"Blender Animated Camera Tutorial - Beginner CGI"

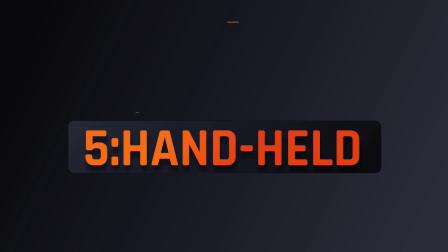Alright, so now we move on to handheld shots. This type of camera move is usually identified with shakiness,
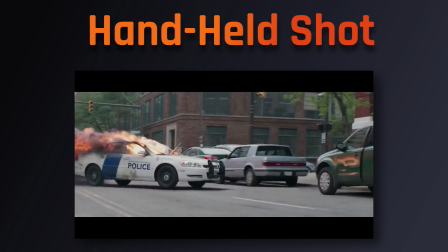which adds a sense of grittiness and realism by mimicking how normal people usually record in day-to-day life.
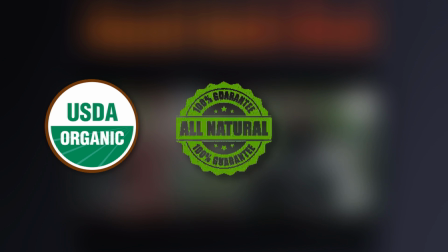To create this organic, natural, non-GMO style in Blender,
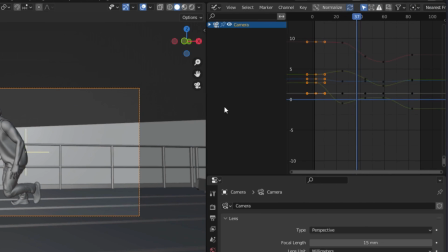we need to open up the graph editor and access the location and rotation curves for our camera's animation.
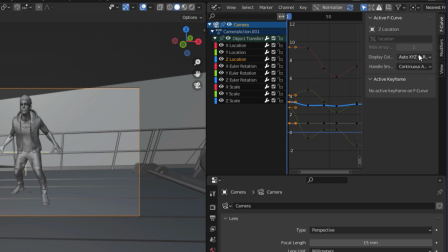Then we can select one of these curves, go to the modifier tab, and add a noise modifier.
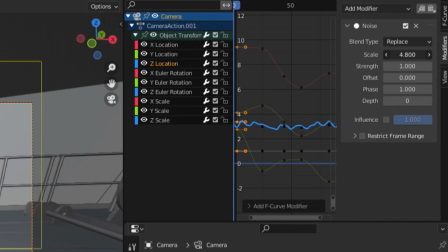As of right now, this leaves your camera looking like it's glitching out, but we could adjust the strength and scale parameters to get a more natural randomness on that particular channel.
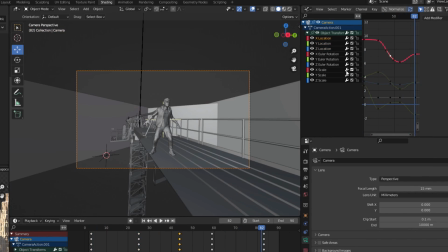Adding this subtle randomness to the other channels using the same modifier method will leave you with a natural-looking handheld shot.
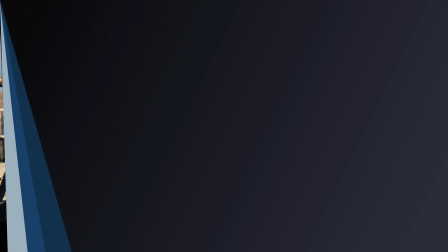Okay, next up is Snorri and first-person camera shots.
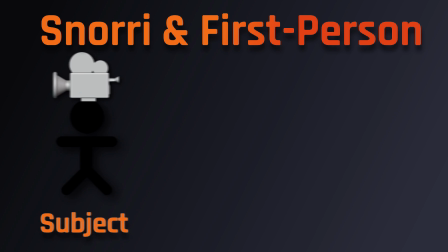This is the type of shot where the camera is actually attached directly to the subject.
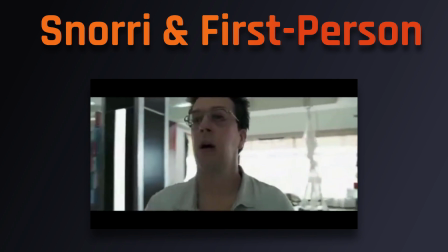When the camera is pointed at the subject, we get a snorry shot, which is most often used to convey a sense of disorientation in cinematography.
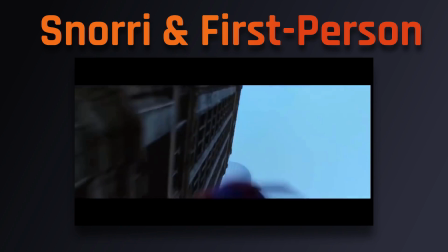Flip it the other way around and you essentially get a first-person shot, which is used to make you feel like you are the character in the film.
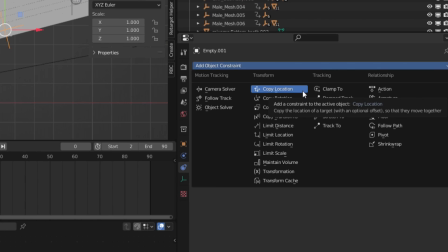To get either of these shots in Blender, the key is to add an empty, then use the copy location and rotation constraints on that empty.
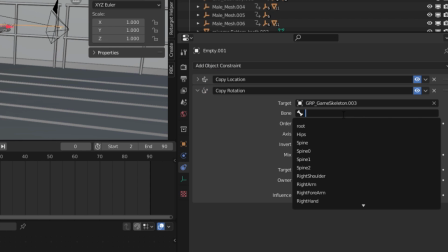Under the dropdown in each of those, you can select the character or subject. Now you could take your camera and just parent it to the empty.
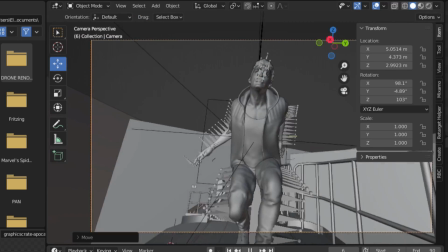This essentially causes the camera to mimic the motion of the character while still giving you the freedom to move it as you wish,
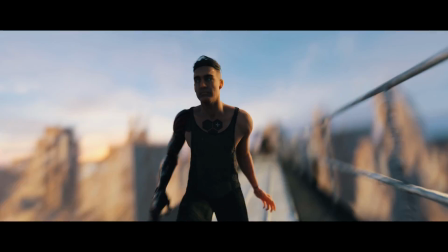allowing you to get both snorry and first-person shots.
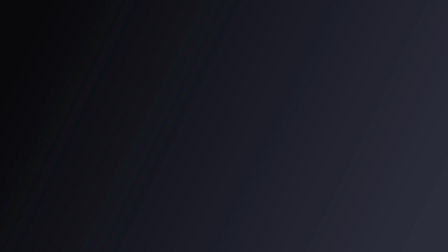Alright, before you run off and go make your own shots, here's a few tips and tricks you may want to keep in mind.
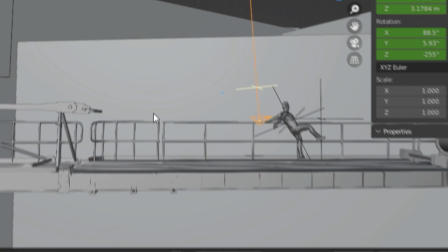First, remember when animating a camera in Blender, you don't want to make it follow the movements of the subject exactly.
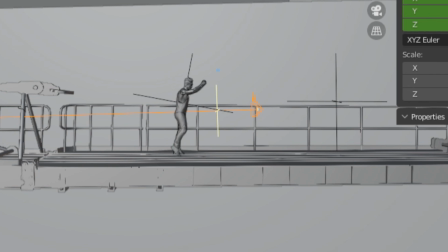Rather, you want the camera to lag behind your subject's movements, since this is more in line with how cameramen film in real life.
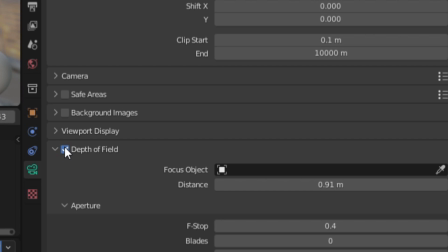Another tip is using the depth of field setting in the camera parameters,
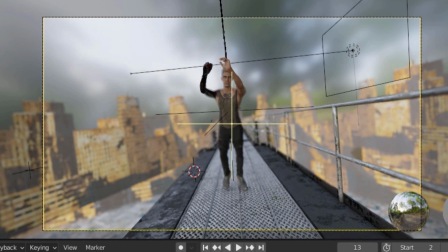which will allow you to blur the background of your shots instead of having everything be in perfect focus.
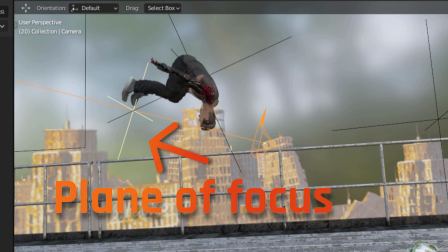You could even select a specific object under the dropdown to make the camera dynamically change its plane of focus as the object moves. Okay, I think that's everything. Here's a camera, knock yourself out, bye.